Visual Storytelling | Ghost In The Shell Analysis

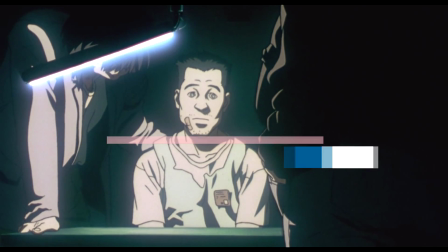[0:00]
Welcome to What's Anime. Today we're going to talk about visual storytelling in a film, and really what makes good visual storytelling.
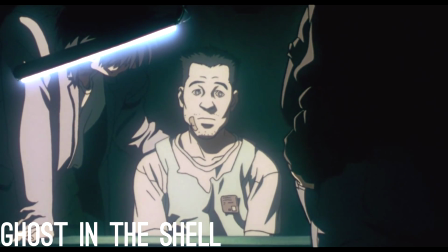[0:08]
Ghost in the Shell has some of the best uses of visual storytelling in any film,
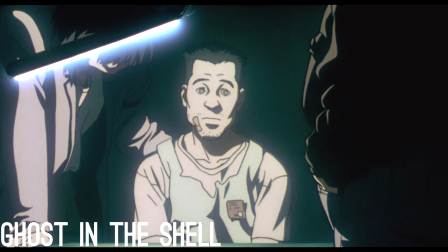[0:12]
and today we're just going to look at one scene in particular that uses this technique.
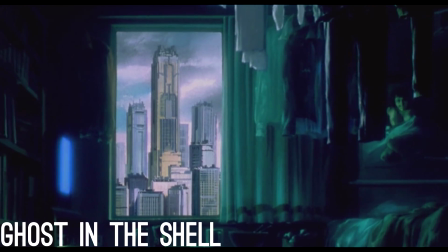[0:17]
2 points to add about visual storytelling is that it adds ease of following the story, and also for the audience,
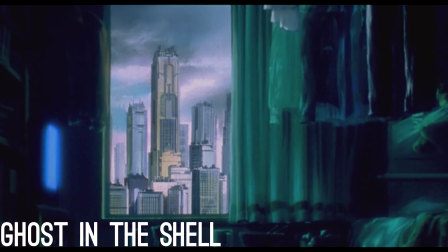[0:24]
they can tell what's going on without any dialogue really happening, using the visuals around them to tell the story.
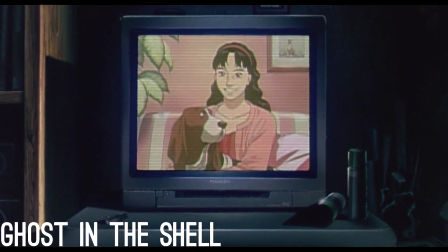[0:31]
Let's watch this scene from the film in which a man is being interrogated by Togusa,
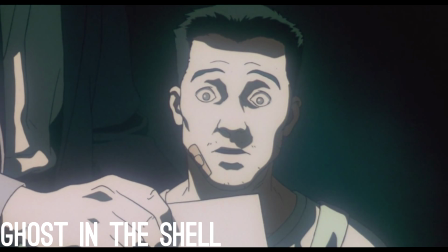[0:36]
but the information that he's actually telling him is mostly about his memories and about how he was just hacked,
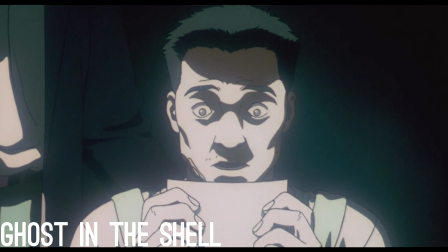[0:43]
and that a lot of his memories that he thinks he remembers aren't really true. We also see his apartment and how it's empty, and how it doesn't really add up to the information he just told him.
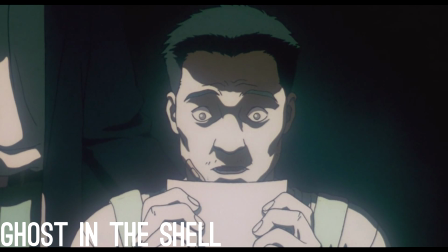[0:53]
This leads him to believe that he had just been hacked and his memories replaced with someone else's. And for most part, he doesn't really believe them until he sees the picture, but this time he sees the picture is much different than before.
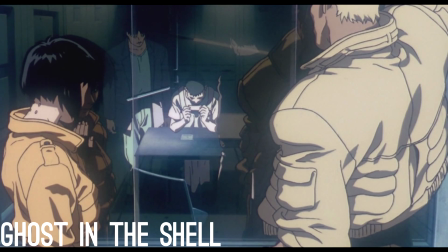[1:06]
A while back, we were able to see that he saw his family in the photo, but this time as he looks into the picture,
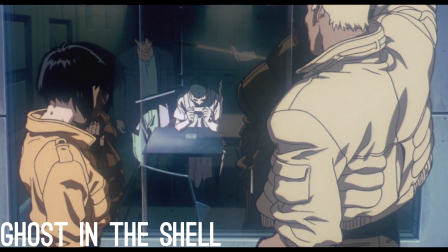[1:12]
he actually realizes that that's not actually what he was actually seeing,
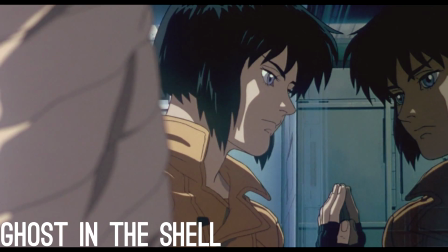[1:17]
and that it was just a picture of himself and his dog. And at the same time, we see Makoto and Bato watching him behind the glass as given the information about his memories.
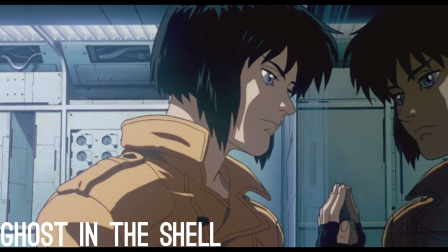[1:27]
Also a focus on Makoto and what she is thinking during this interrogation.
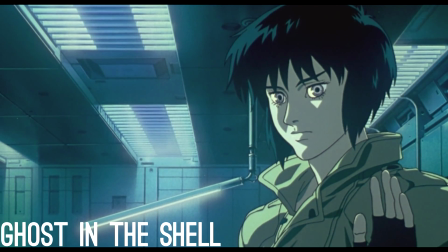[1:33]
We also change to a new shot, but still focusing on her, really kind of emphasizing what she is thinking about this situation.
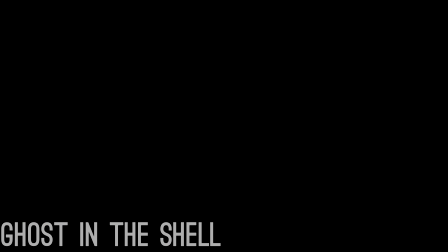[1:41]
So let's analyze this scene individually in frames. In the first photo, we see a man being interrogated.
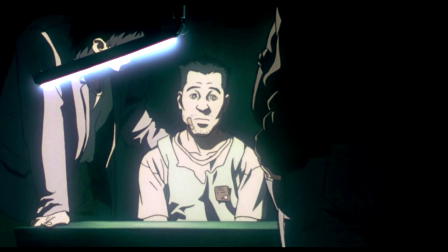[1:48]
He seems to have the face that he doesn't really know what's going on or what's happening, but we, the audience, knows because of the story. But if we just look at this visually, it does say a lot. One way is the way Togusa is handling interrogation.
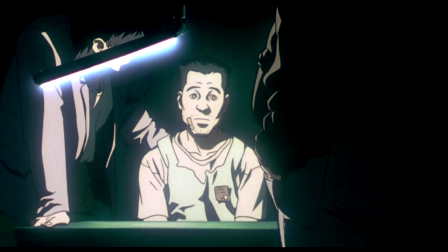[2:02]
It's not an intense or serious, like he believes that he knows something kind of look. He's actually treating him fairly nice, and he looks like he's explaining something to him, almost in a way that he feels bad for him.
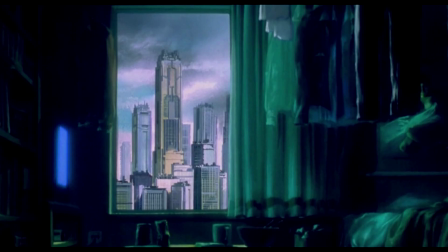[2:16]
In the next shot, we get a frame of his apartment, and the first thing we notice is that it's very empty, it's dark, and we see the covers pulled back to see the city. The TV is on with no one watching, and the room itself is just unused and very dark inside.
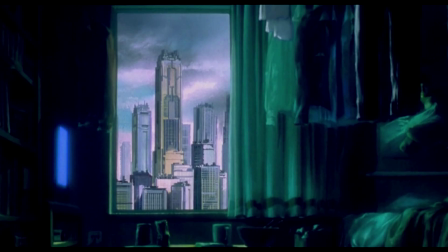[2:34]
It very much looks like a person who lives alone lives there.
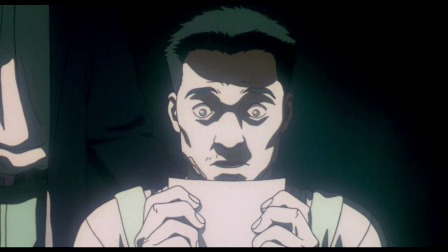[2:38]
In this next frame, we see the man looking at a photo, and he has a face of an expression that he kind of realized something, and it's almost like he's seeing something he never saw before, which is surprising him and shocking him. And in the context of the frame, the man is seeing the true photo of what he thought was his family,
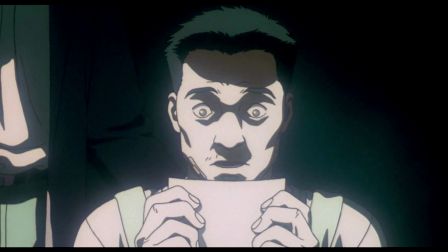[2:57]
only to realize that that's not what he was seeing this whole time, kind of leaving the entire motivation of his actions kind of useless, based on a story that wasn't even true.
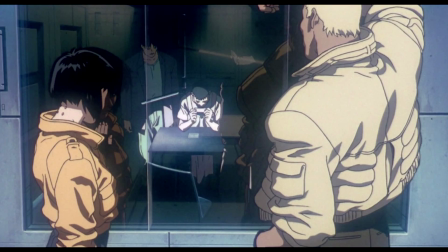[3:08]
In the next shot, we see both Makoto and Bato watching the interrogation, and the man reacting to the photo through the glass. From this position, we get the feeling that this is just a routine job, and that they're just here because of the case they're involved in.
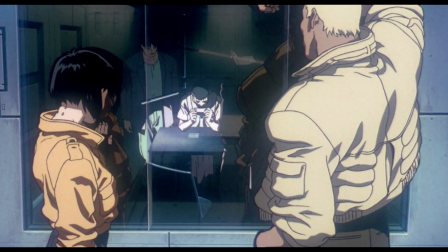[3:23]
But what really changes is in the next photo. This is when things get more interesting.
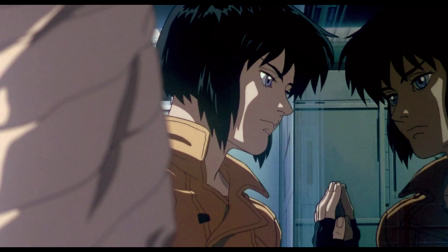[3:28]
We get a close-up of Makoto and looking at her looking at the man, as well as a reflection. In this frame, we close up on Makoto. We see her face and her reaction to this.
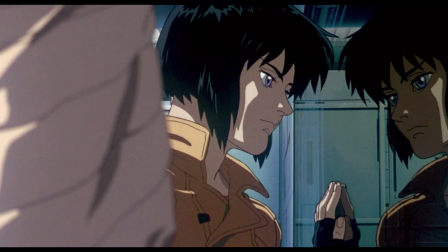[3:42]
It's as if she can relate to this man she's looking at. We even see herself reflected off the glass. A technique in filmmaking is having the person on the right have the upper hand, and to relate this to the photo,
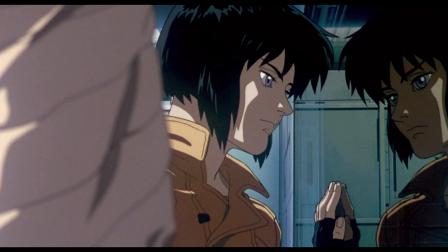[3:56]
her reflection's on the right inside the interrogation room with the man whose memories was erased and manipulated, leaving the real Makoto on the outside.